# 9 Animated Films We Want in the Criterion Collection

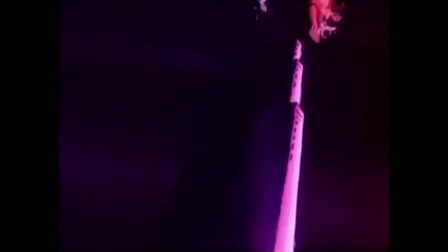4:18 As for me, I have a few suggestions as well. Allegro non troppo.
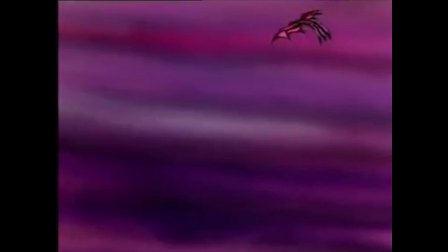4:25 One could call this Italy's answer to Fantasia, however it's more like Fantasia's antithesis.
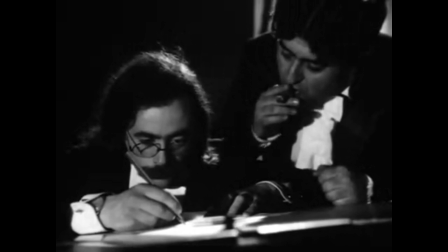4:30 What is accomplished here is something that extends farther than what Disney was able to accomplish.
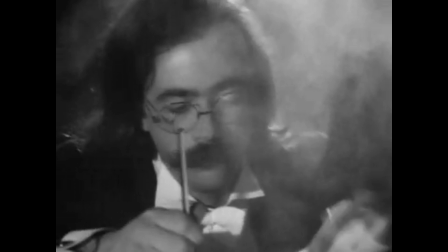4:35 Director Bruno Bozzetto also uses live-action sequences to move from segment to segment.
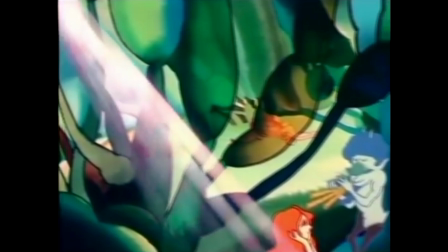4:40 However, these are humorous and extremely tongue-in-cheek. The animated shorts themselves are amazingly diverse and colorful in their styles.
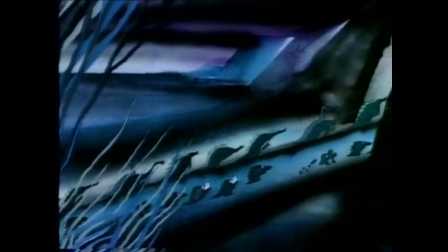4:48 The most famous, a nod to the Rite of Spring segment from Fantasia, is a gorgeous and grotesque parade of prehistory set to Ravel's Bolero.
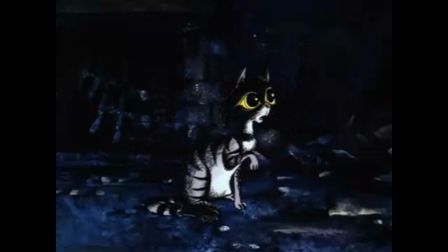4:56 Many of these shorts, such as the latter and the Firebird Suite segment, contain a sharper, usually more satirical edge than Disney had.
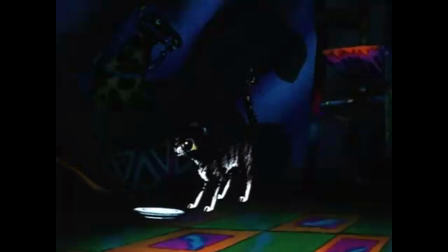5:03 The segment with the homeless cat set to Sibelius' Valse Triste is a real tearjerker that also integrates some stylized live action.
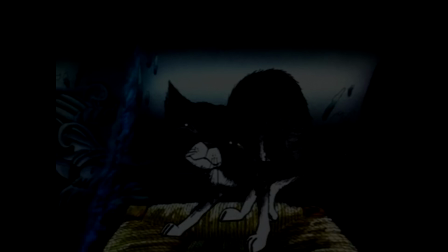5:11 There does exist a current DVD edition, but I'm sure Criterion would do an excellent job with the transfer and probably dig up some great new extras for it.
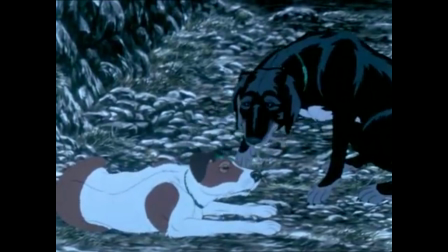5:20 The Plague Dogs. I hope it's not a surprise that one of the saddest films I've ever seen happens to be animated.
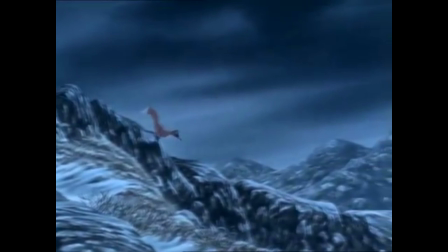5:26 Based on Richard Adams' novel, this is a spiritual sequel film to Watership Down, also directed by Martin Rosen.
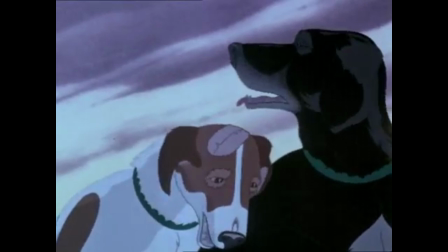5:32 This is about as bleak an animated film as you're likely to see. In spite of that, this world is lovingly rendered, having the most beautiful animal animation I've ever seen.
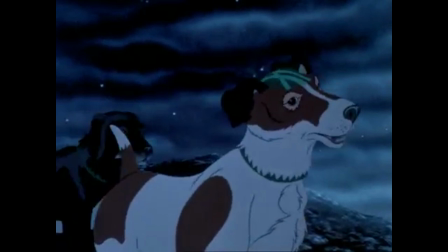5:40 The features on each dog are delicately drawn and painted, and their mannerisms captured perfectly.
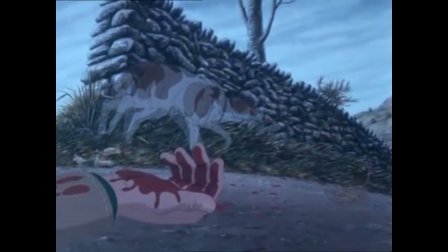5:45 The story doesn't falter either, successfully making the canines compelling in their struggle.
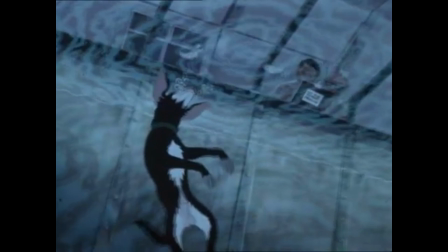5:50 Since the film has many disturbing and none too kid-friendly scenes, it was cut down for the US release. There has never been an uncut release of it on DVD here, so it would be high time for Criterion to release the full version.
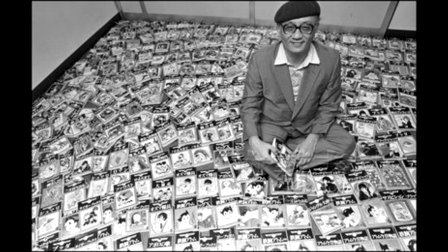6:02 The Mushi Production Anime Rama Trilogy.
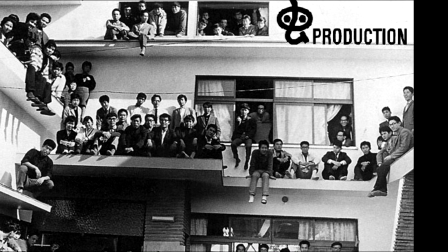6:05 In the 60s, the legendary Osamu Tezuka started his own production company, named Mushi Production.
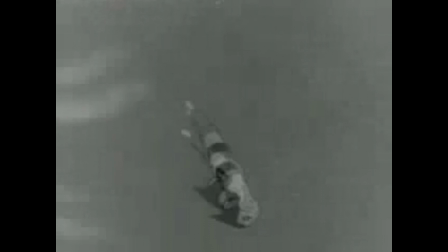6:11 After leaving Toei Animation, Tezuka needed another company to output his creativity through.
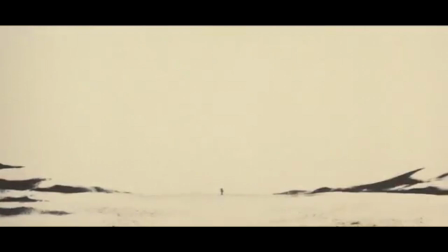6:16 Mushi primarily created television programs based on Tezuka's manga. However, in 1969, Mushi Pro released 1001 Nights,
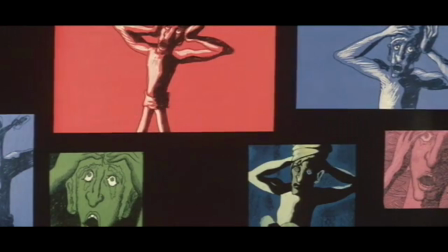6:25 a theatrical animated film aimed at adults and co-directed by Osamu Tezuka and Eiichi Yamamoto.
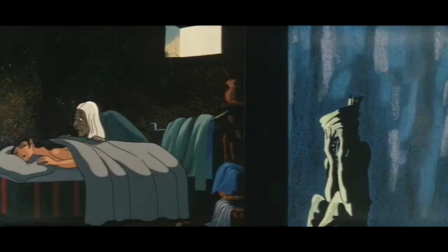6:31 Mushi Pro would go on to release two other animated features before briefly going bankrupt in 1973.
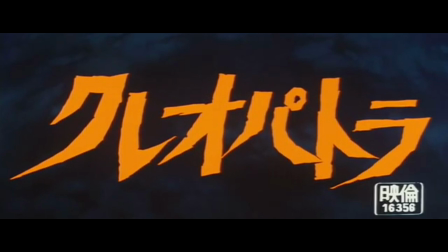6:36 The second film made, Cleopatra, was also directed by Tezuka and Yamamoto.
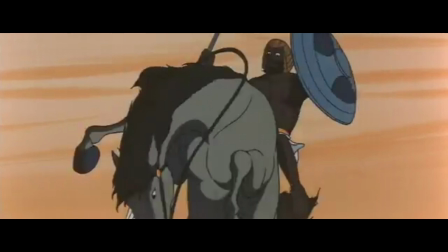6:41 Cleopatra is a remarkable piece of animation.
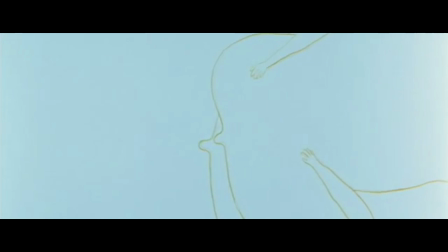6:44 It uses every style imaginable, from animating cartoon faces over live-action actors, to abstracted forms making love.
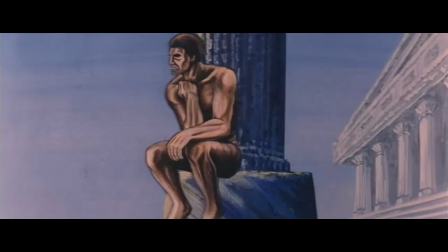6:51 In one standout scene, in celebration of Antony and Cleopatra's arrival in Rome, a brief history of art is given.
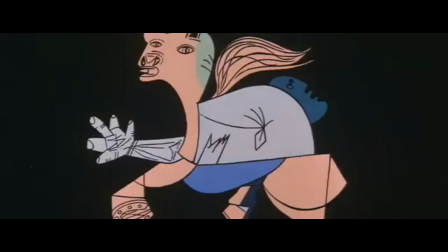6:57 Each artist's most famous works, from Goya to Dali, are reproduced and animated faithfully to the style that they were made in.
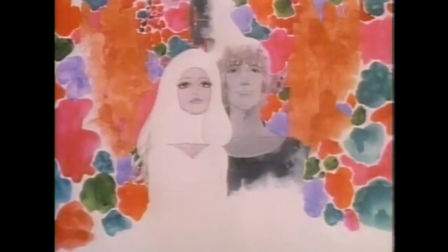7:04 For instance, Degas' dancers are rendered in a gorgeous pastel style. Also in the film are anachronisms and absurdist humor galore.
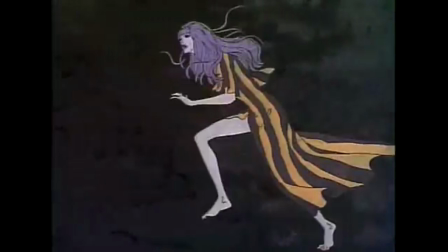7:11 The third and final anime-rama film, Tragedy of Belladonna, is the most decadent, but also the most beautiful.
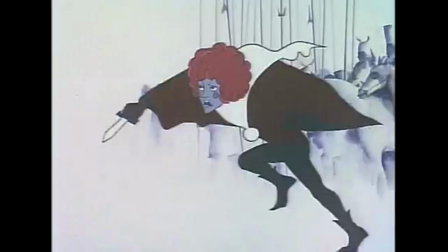7:17 Art by illustrator Kuni Fukai is integrated with limited animation to create a unique experience in the history of the medium.
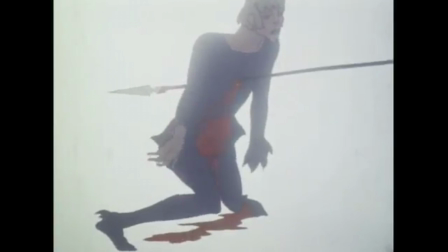7:25 Bizarre and elegant imagery help the narrative flow along. Because of budget cuts, it was necessary that they use creative solutions to animate the story.
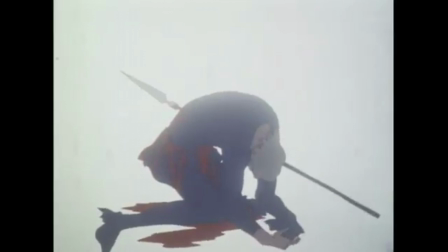7:32 It is a shame that these films, Belladonna especially, have fallen into neglect. Criterion should release 1001 Nights, Cleopatra,
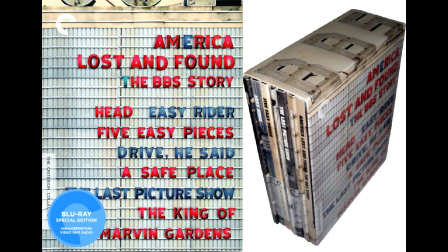7:40 and Tragedy of Belladonna in either an Eclipse set or something similar to their America Lost and Found, the BBS Story set. But these films certainly are lost treasures to be found. Macross, do you remember Love?
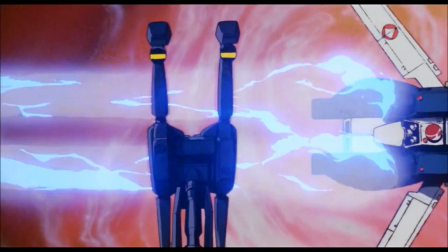7:51 I'd love to do a full-length review of this film someday, but to be brief, Macross is an important icon of Japanese pop culture.
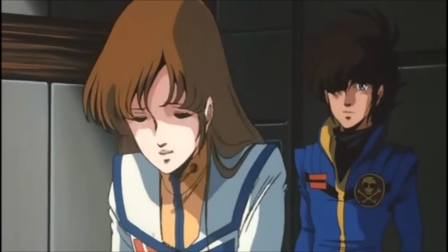7:59 This film in particular is well-loved over there, and it shows.
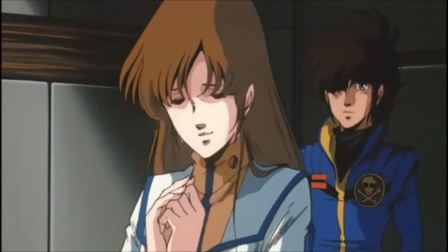8:02 The story of these characters just reverberates with people the world over, whether it be through Macross or Robotech.
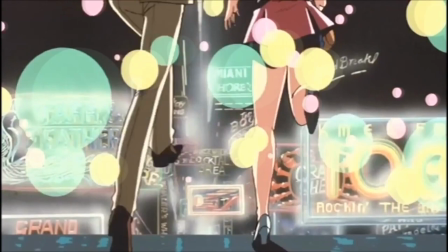8:08 This film encapsulates so much of a bygone era that it is almost painfully nostalgic.
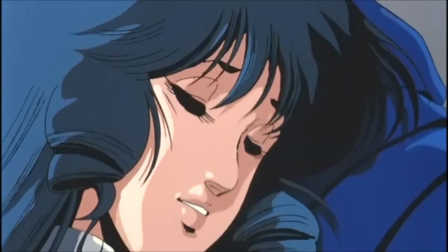8:13 Kentaro Haneda's brilliant score elevates this, and Haruhiko Mikimoto's delicate character designs give the film a timeless, yet aged feel.
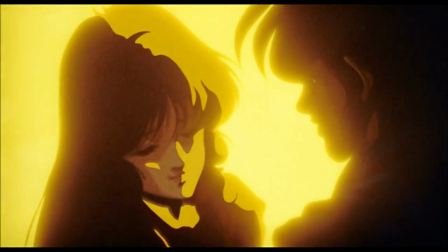8:20 You'd be hard-pressed to find a film with more gorgeous cell art than this. It is the high watermark of Japanese animation as its own developed art form.